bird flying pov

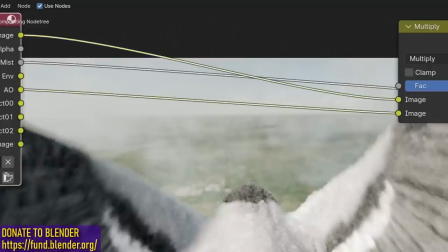Now to fix this, we could do some weird stuff, but I'm just going to go to the ambient occlusion pass and you're going to see that the sky is already basically blacked out.
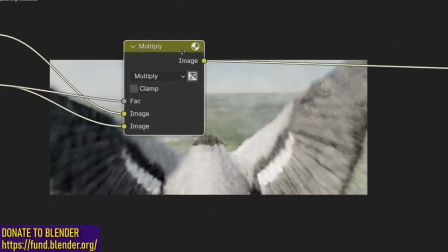Take this and use it as a factor. Next thing I want to add is our mist. So again, do another mix RGB.
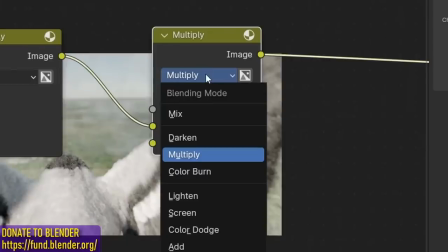I don't know why my compositing is so slow today. Set this one to addition and plug in the mist pass.
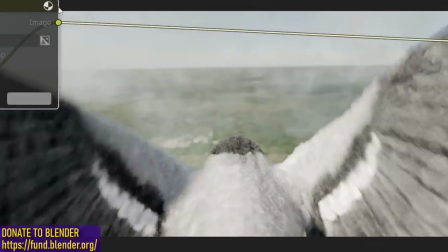So this is what it looks like before the mist and here is after.
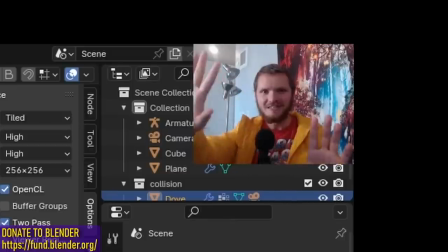Just adds like more depth in some sense stuff in the distance will kind of become more blue so i guess it's the blue shift
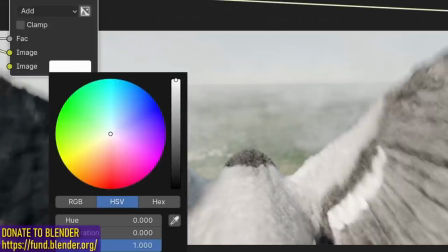effect so for this color i'm just gonna make it like slightly more blue i think it adds quite a bit now one easy thing i like to do is
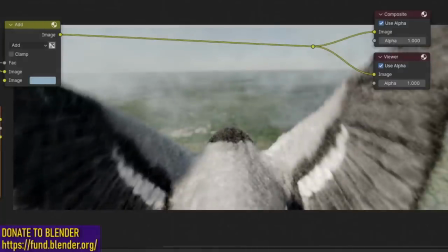play around with my exposure and gamma which is basically like quick color correcting and now let's add in the more ridiculous ones
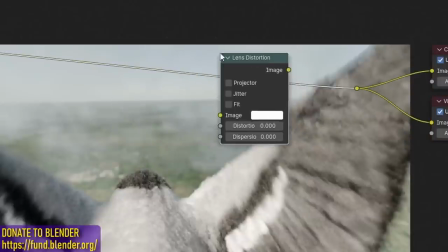first of all we always have our lens distortion this always comes at the end of the network i'm gonna set both of these to 0.02 so that it doesn't like
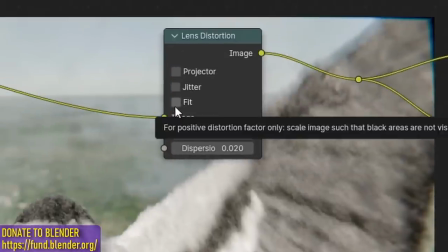get rid of the corners of our frame. Make sure you hit fit. Next, I want to add in our glare.
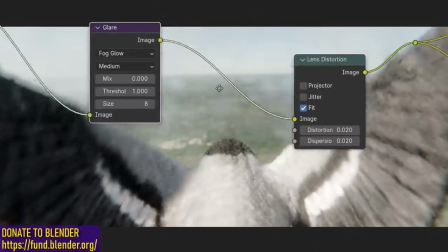I'm going to use the fog version. We just get much more of like an angelic look.
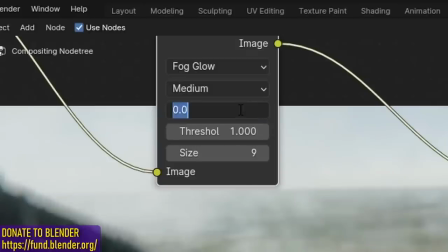In fact, I'm going to bring up the size and then very slightly bring down the strength, which is what a negative number does.
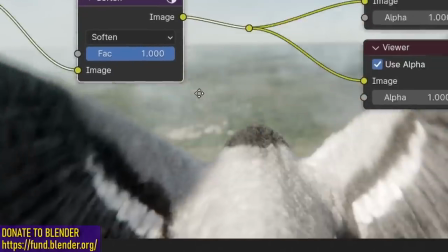I like to add in a filter set to soften. That's fine. It's just going to very, very slightly blur our image.
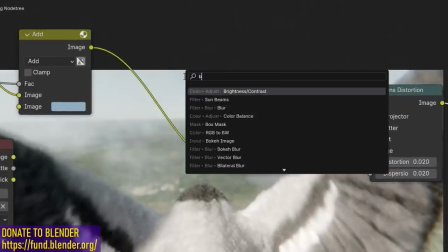Now, a bit of an extreme effect is I'm going to add in a blur. I think it's a bilateral blur.
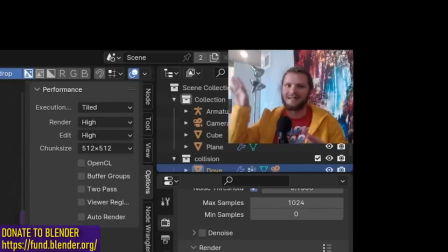And the reason I'm adding this is not necessarily to blur it on the X or the Y axis, but more radially, like resuming.
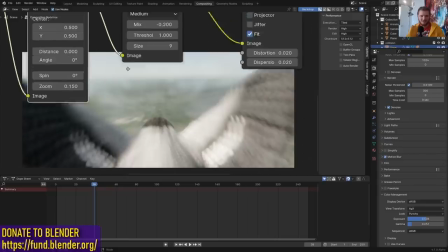Just bump up the number to like 0.15, which makes it look insane. So just bring up your iterations as well.
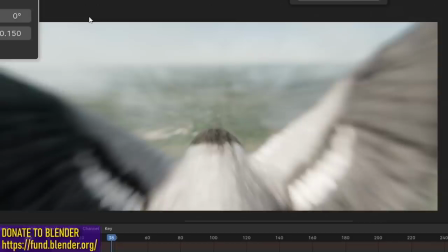This is what really gives us the sense of speed, but you know, probably too much speed.
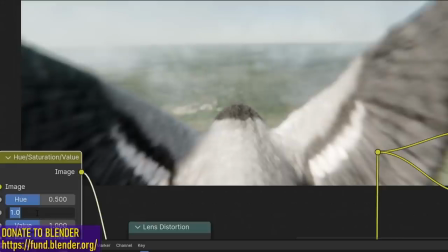So I'm just going to bring that down. I kind of like the look of a more saturated image.
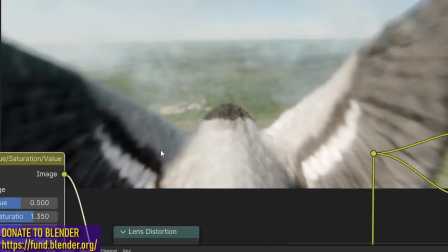Yeah, that definitely makes the sky pop out a bit more. I think we've added quite a bit to it. I think it looks better. Now, if you want the blend file with everything included, there's a link in the description, which leads to Patreon. Also, there's links to all the sounds and the bird model that I used.